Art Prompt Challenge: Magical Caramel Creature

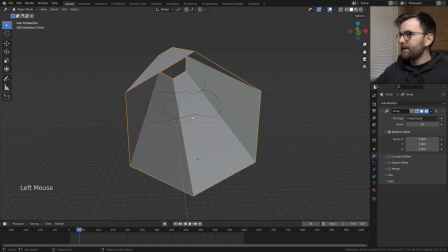20:19 perhaps we don't need all this let's use an array modifier so we can do some stuff let's
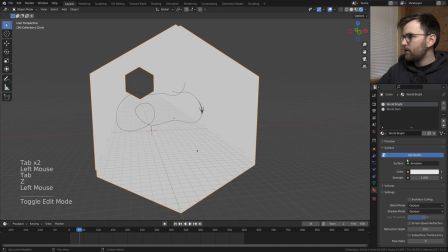20:29 change it to Eevee actually I'm not really sure if we'll stay there but let's try it for now okay
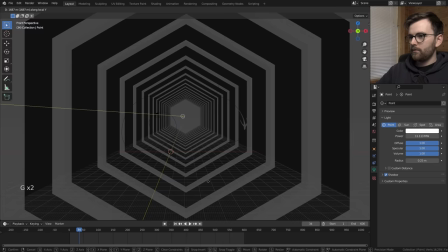20:39 now we're talking wow that's trippy is this something
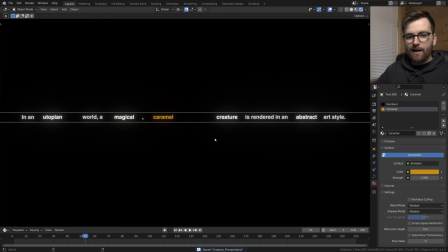20:45 cool so the caramel color is actually this one i'll
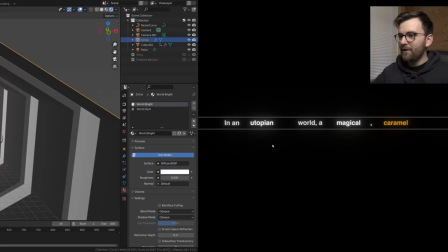20:50 pretend that this isn't a blend file it's just a smooth ui let's actually just make the caramel
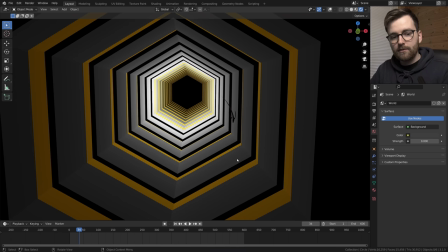20:55 color right away yeah so maybe maybe the world should not be caramel this is going to be
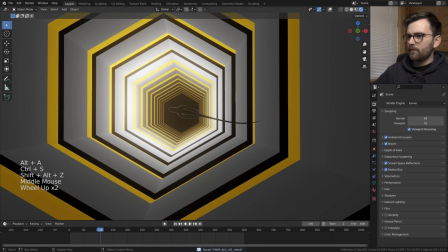21:00 a cycle trender i can feel it already but let's just Be an evie a little bit longer. This silhouette is amazing.
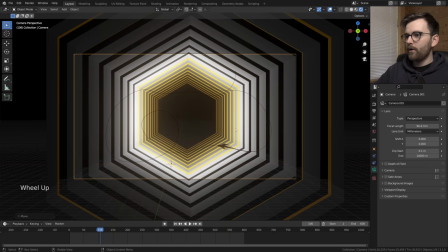21:06 Oh, yes. Okay So we're gonna we're gonna just place the camera here I can feel it and then we'll move it back and then we're gonna have to increase the clipping and then this will be one of those
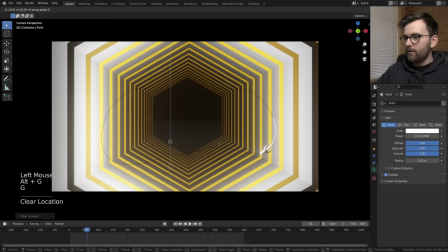21:15 really Symmetrical shots, maybe, you know, I'm feeling more and more that abstract It's not really my style,
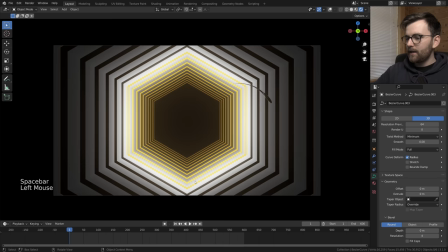21:22 but I think that's a really cool challenge Really want to make this into the real world,
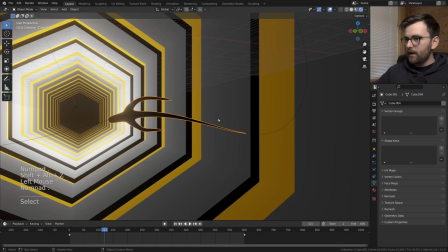21:26 but I can't oh, this is great So I'm thinking we'll start out with this like total shot and then we'll get in like
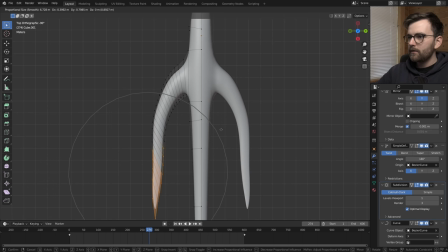21:33 this and we can really follow this movement This needs to be a little bit more slim I think and I'm starting to think that I'm not really sure if we're
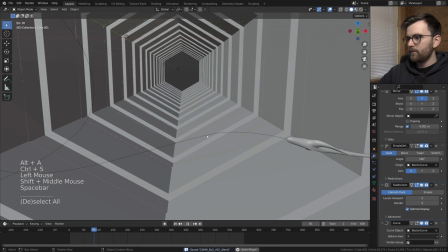21:39 going to need like a super defined face I feel like the arms aren't aerodynamic enough.
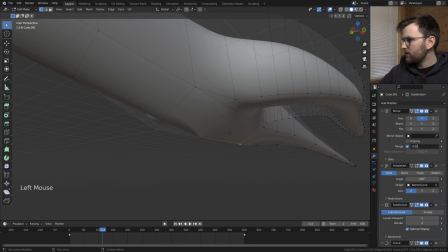21:44 Is that a good idea? Oh something bad has happened Yeah, it's here the problem with emerging. Can we increase this?
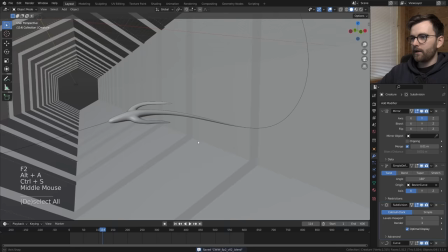21:50 Yeah That works. Let's actually rename this to creature so we know what we have.
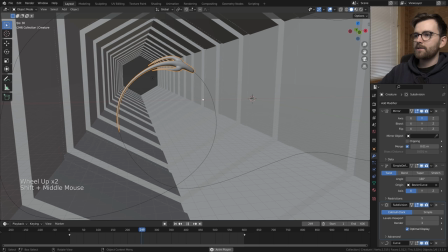21:55 So it's not that aerodynamic but I think that's cool because then it looks like it actually has arms and it has to swim around.
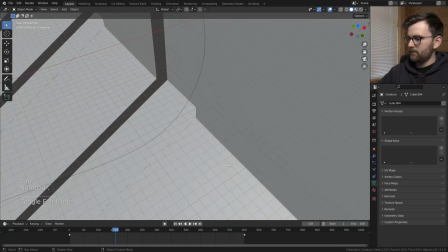22:02 It's a limit to how far you can get with only proportional editing you know. Like I would like to make it like this but oh maybe that actually could work.
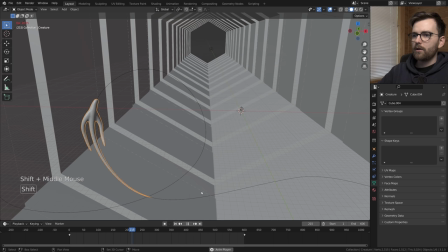22:11 Yeah that could work.
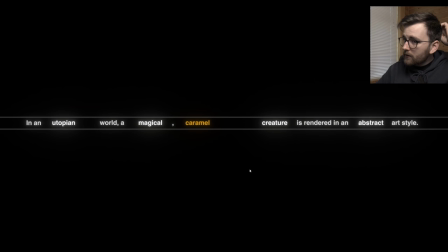22:16 It's more like a whale shape now. Okay let's get back to this. Let's make sure we are making a magical creature.
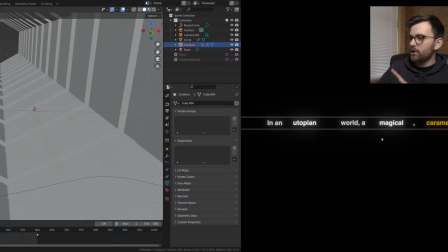22:23 I'm quite certain about that and then the abstract part is just I can't really go crazy.
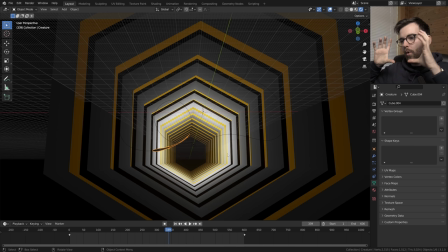22:28 I would just love to make this world into like you know the end of interstellar where you see that this long world tunnel with
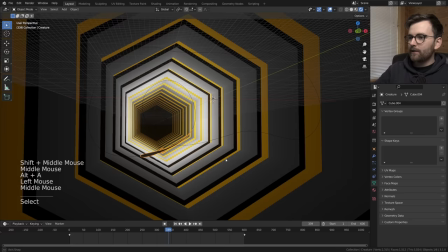22:34 grass going up every side i would just love so much to watch this creature in a world like that but that wouldn't be abstract so i'm gonna have to
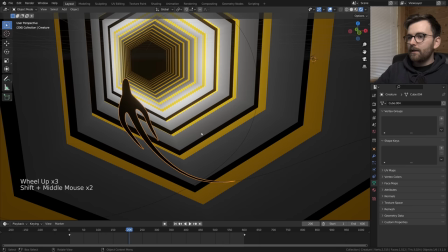22:41 make it a little bit more stylized maybe that's an invitation to just go crazy with the glass shader because i'm really
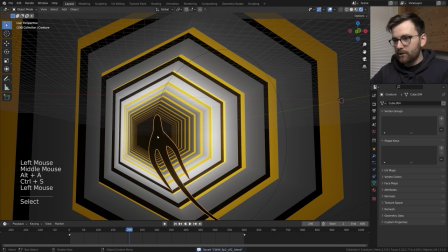22:47 feeling the glass shader for this imagine this in cycles with a crystal glass shader and then
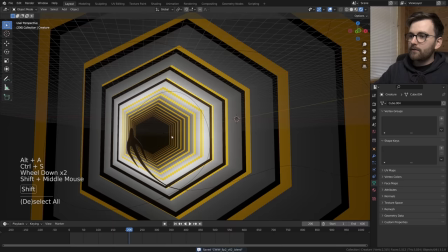22:53 Super smooth volumetric light from behind.
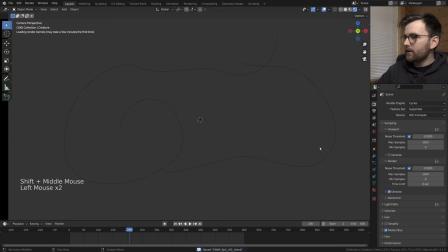22:56 We almost won't need any textures I want to do that right away actually set these two cycles try and give this a glass material
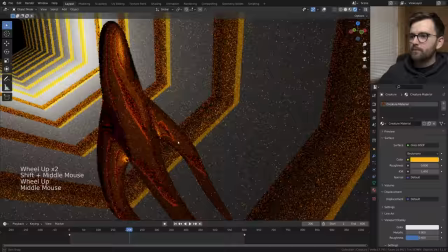23:06 Caramel What is going to be too dark? Hmm It looks cool, but it looks better close up.
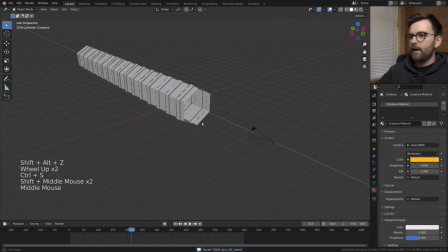23:13 It doesn't look so good here
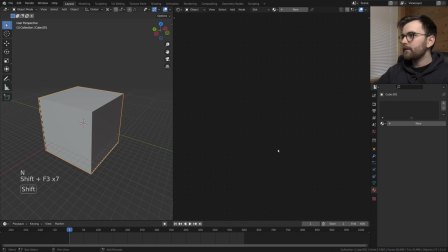23:15 Or I think it maybe it looks a little bit cool and then we're gonna make a big volumetric box Let's just give this a volumetric material this cube
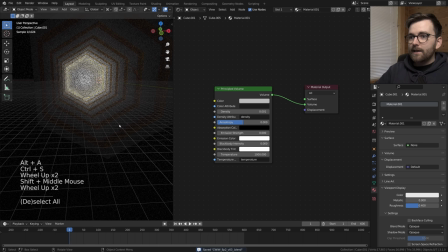23:25 Oh
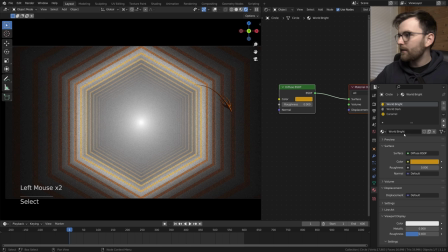23:28 Yes, oh My god, if you're ever in doubt add volumetrics. Look at this I'm not sure about the world color though.
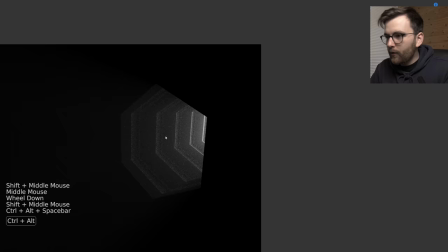23:36 Wow, this is much better.
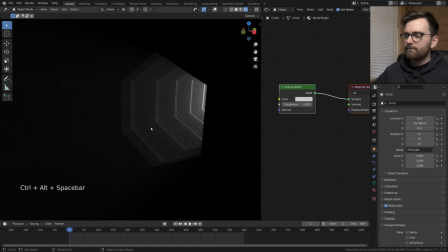23:38 Look at this angle I'm not sure how well you can see this but the volumetrics are sort of exiting this thing and we're living at the edge of this Hmm,
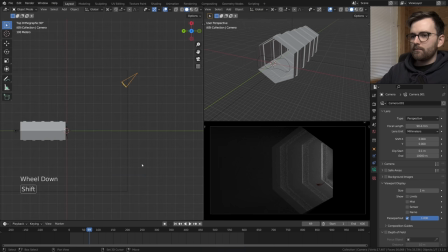23:47 how utopian is it though? We can deal with that later.
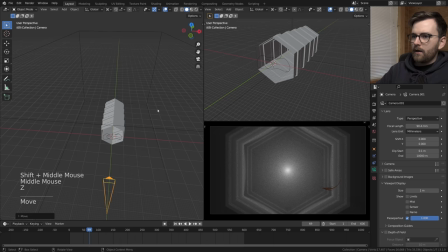23:50 No, I'm getting really excited again, but I'm feeling maybe we should go back to symmetrical camera and then we could try and add some more stuff maybe we
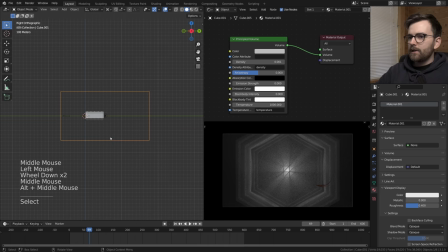23:59 could add a grid and it's just in the background inside the tunnel you know but this looks almost like a prison that's not utopian it's
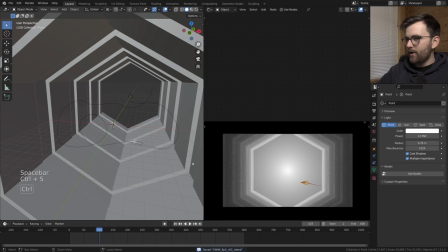24:07 dystopian maybe we could just try and keep this a little bit clean because it is an abstract world and the strength in this scene is this
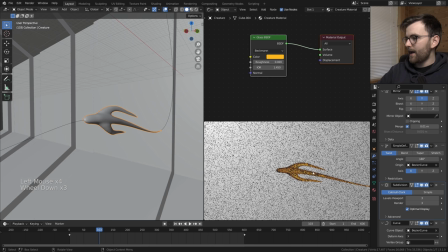24:14 strong color the details inside here are so cool i don't think we're gonna have to add like the face i just think this could be like this
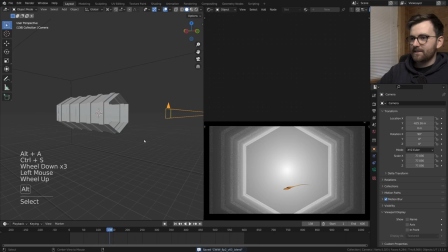24:22 creature just floating around in this incredibly vast space.